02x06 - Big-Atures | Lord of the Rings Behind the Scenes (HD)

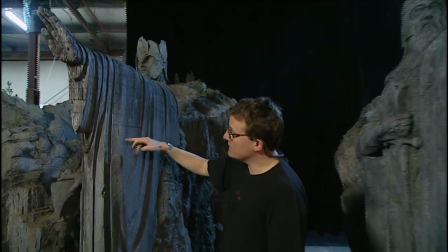12:07 So in what we're saying is that they were able to carve to about this level,
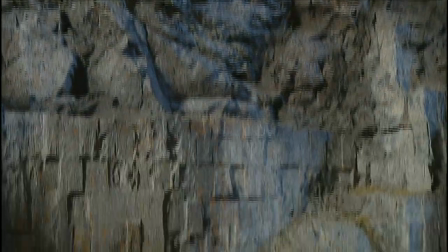12:12 but then had to construct this massive quarry to mine the rock,
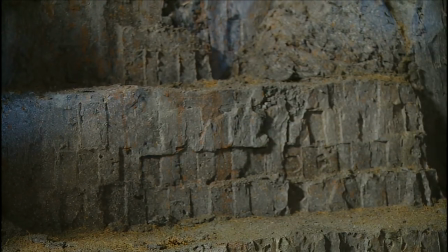12:18 lifting with massive gantries and lifting equipment up onto the upper surfaces of these huge
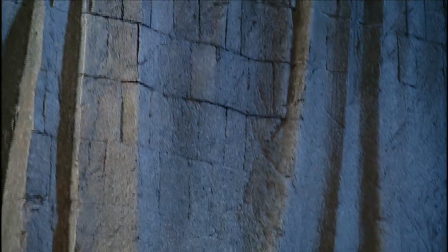12:25 300-foot tall sculptures to place in place these huge granite
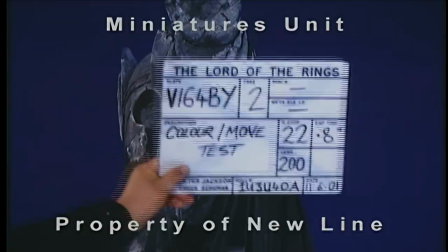12:30 blocks into which they could continue to carve and create the final look of the characters.
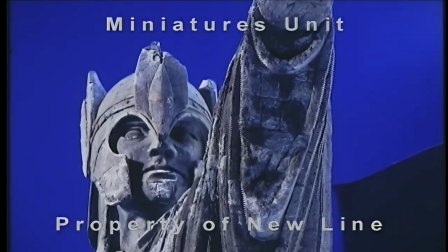12:36 How they did it, I don't know.
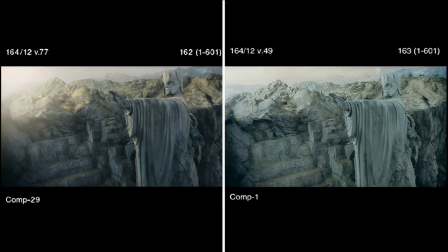12:38 That would have been some fantastic scaffolding, and it would have been a great project to do a retro model to show the construction of the Argonath, because I think it would eclipse the pyramids,
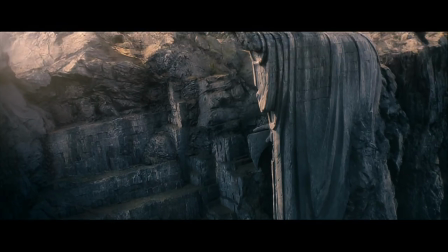12:47 frankly. But anyway, we had to think it through and make it look like that's what they did.
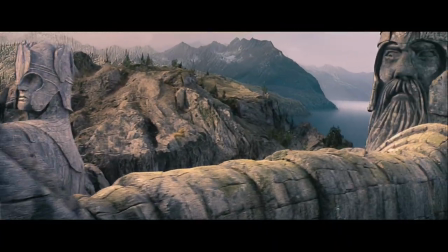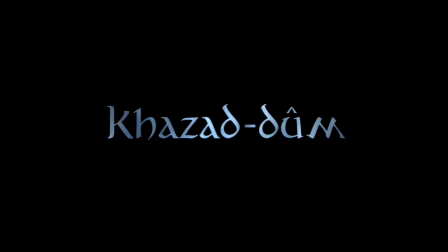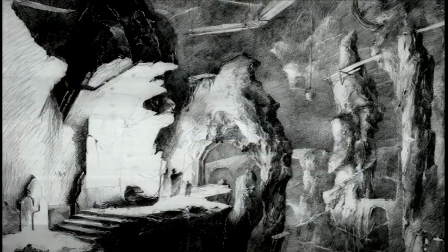13:06 Again, we had Alan Lee drawings. They were fantastic drawings. There were lots of sketches of lots of different angles showing different areas of it.
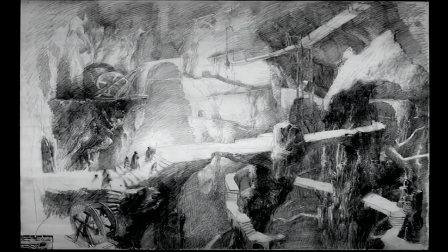13:14 It was like a city that had fallen down into the volcanic pit.
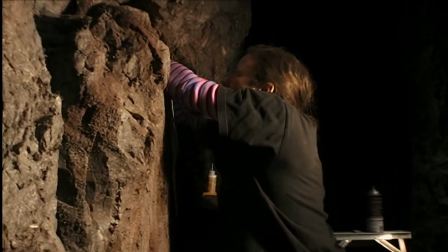13:18 This miniature particularly was a very complex and very large miniature to build.
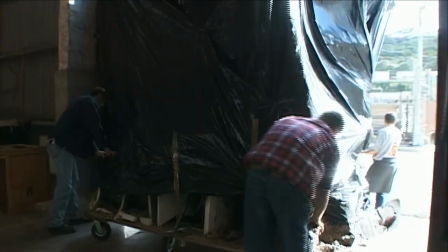13:25 And it came apart in about 8 or 9 pieces so that we could get them out of the door and down the road to the shooting stage.
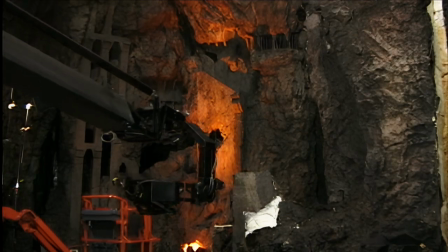13:33 At any one time, the camera had to be able to be filming within 2 inches of the surface.
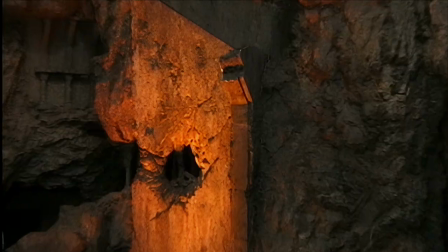13:39 So therefore, the whole miniature had to be done at macro detail. It's the Khazad-dûm staircase scene where the Fellowship, run down and have to jump over the hole in the stairs.
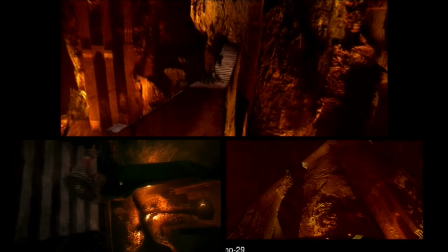13:50 I mean, they are entirely miniature environments that are used shot after shot after shot.
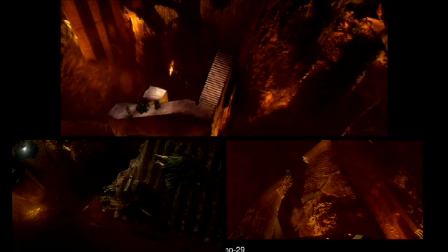13:56 It's like almost a 3-minute section of the film is filmed continuously inside this model. And there's virtually no set was built for that.
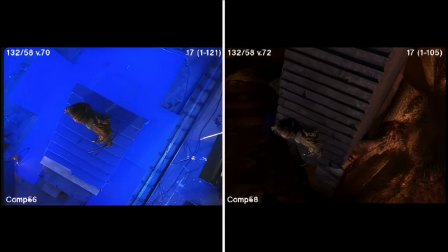14:04 There's a tiny little piece of set for a couple of close-ups of actors at the beginning, and everything else was just shot against blue screens using the miniature as the background.
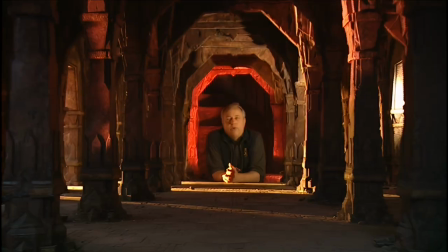14:11 So here we are in the Great Hall of Moria, one of the great strongholds of the dwarves.
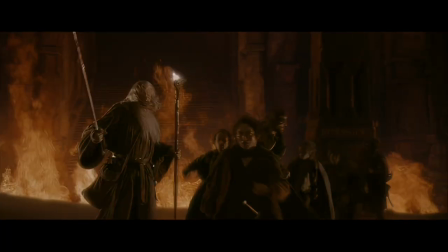14:16 It lies between the stairs of Khazad-dûm and the bridge of Khazad-dûm. This is a very beautiful set.
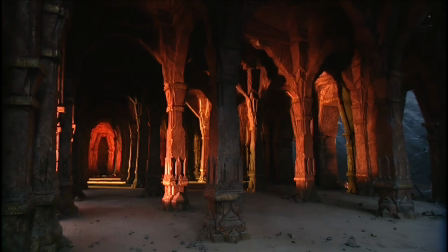14:25 It's built mostly out of hard sculpted resin, finished to look like polished marble.
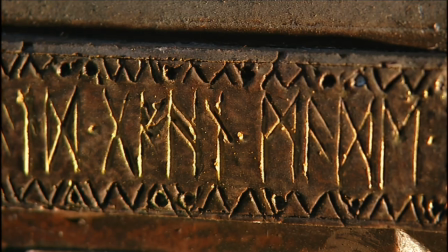14:29 And the floor is all built out of foam, and the ceiling's built out of foam. One of the things that's most remarkable about this set is the degree of detail that's been drawn into it.
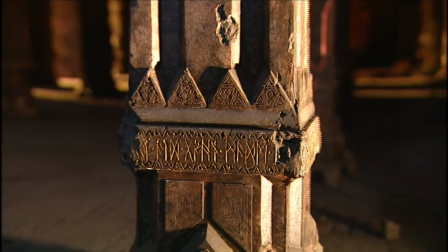14:38 It's one of the things that makes it so convincing. As close as you go, you see more and more information.
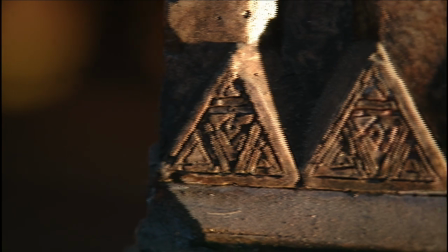14:44 You see more and more detail. And that's what makes a good miniature work,
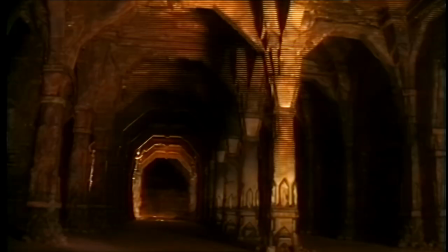14:47 is the fact that the detail doesn't break down even when you're really close to it. So the Fellowship has to pass through it after they leave the stairs on their way to the bridge in safety.
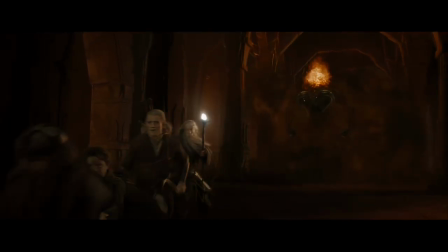14:56 So they have to run all the way down the hall in order to get out over the bridge.
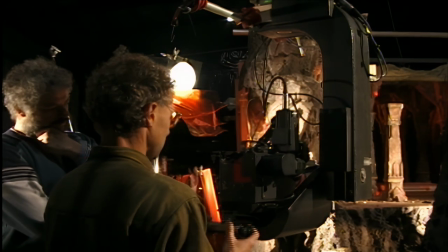15:04 We did a really cool shot.
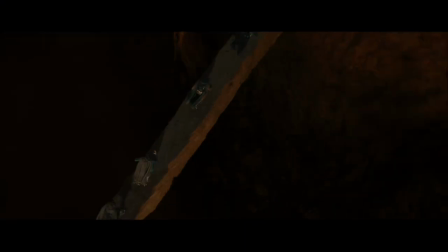15:06 It's basically kind of a helicopter shot where we fly down through the Great Hall and up over the bridge, arcing around, so we end up on the other side of the bridge looking back.
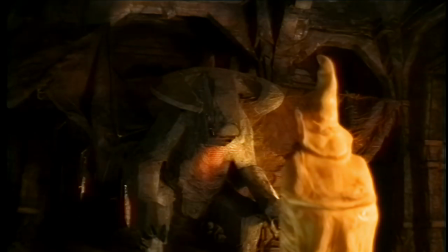15:13 The Fellowship runs across the bridge of Khazad-dûm, and then Gandalf takes his stand in the middle and holds the Balrog at bay.
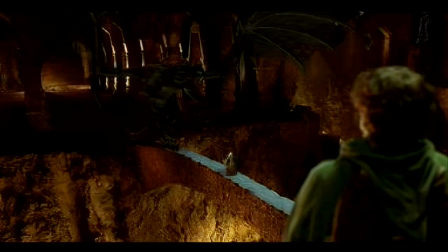15:20 Peter had a very specific sequence of events that he wanted to have happen in the way that the bridge broke,
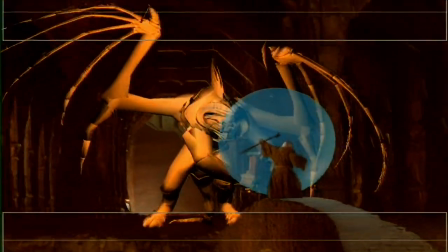15:27 that Gandalf essentially cracked it and damaged it just enough so that the Balrog would step on it and it would cave in.
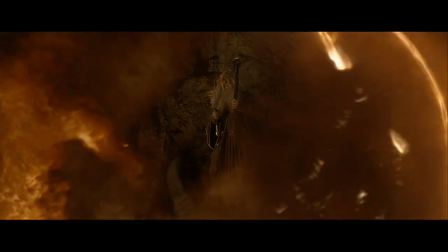15:38 So it makes possible shooting a sequence that you literally could never do in live action.
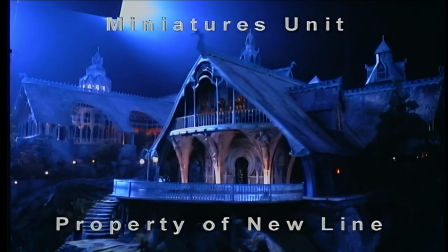15:45 If we've done our job really well, people won't know that they're looking at miniatures. And if you think it's real, then that's a successful model.
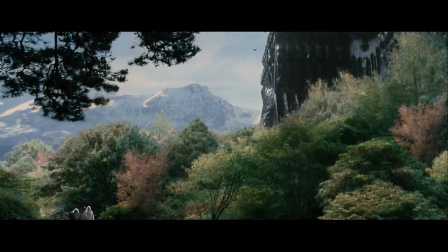15:54 Peter doesn't want an effect shot to jump out and say, look at me, I'm an effect shot. Hey, did you like that?
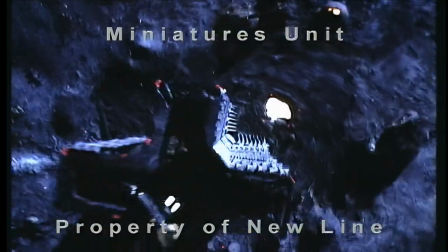15:59 He wants the effect shots to disappear. I mean, in a sense, our greatest triumph would be if people said, effects?
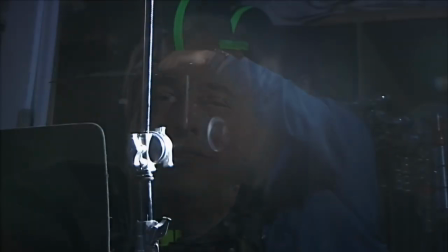16:06 What effects? We try to add the storytelling elements that don't exist in the real world, and then we should just erase our tracks.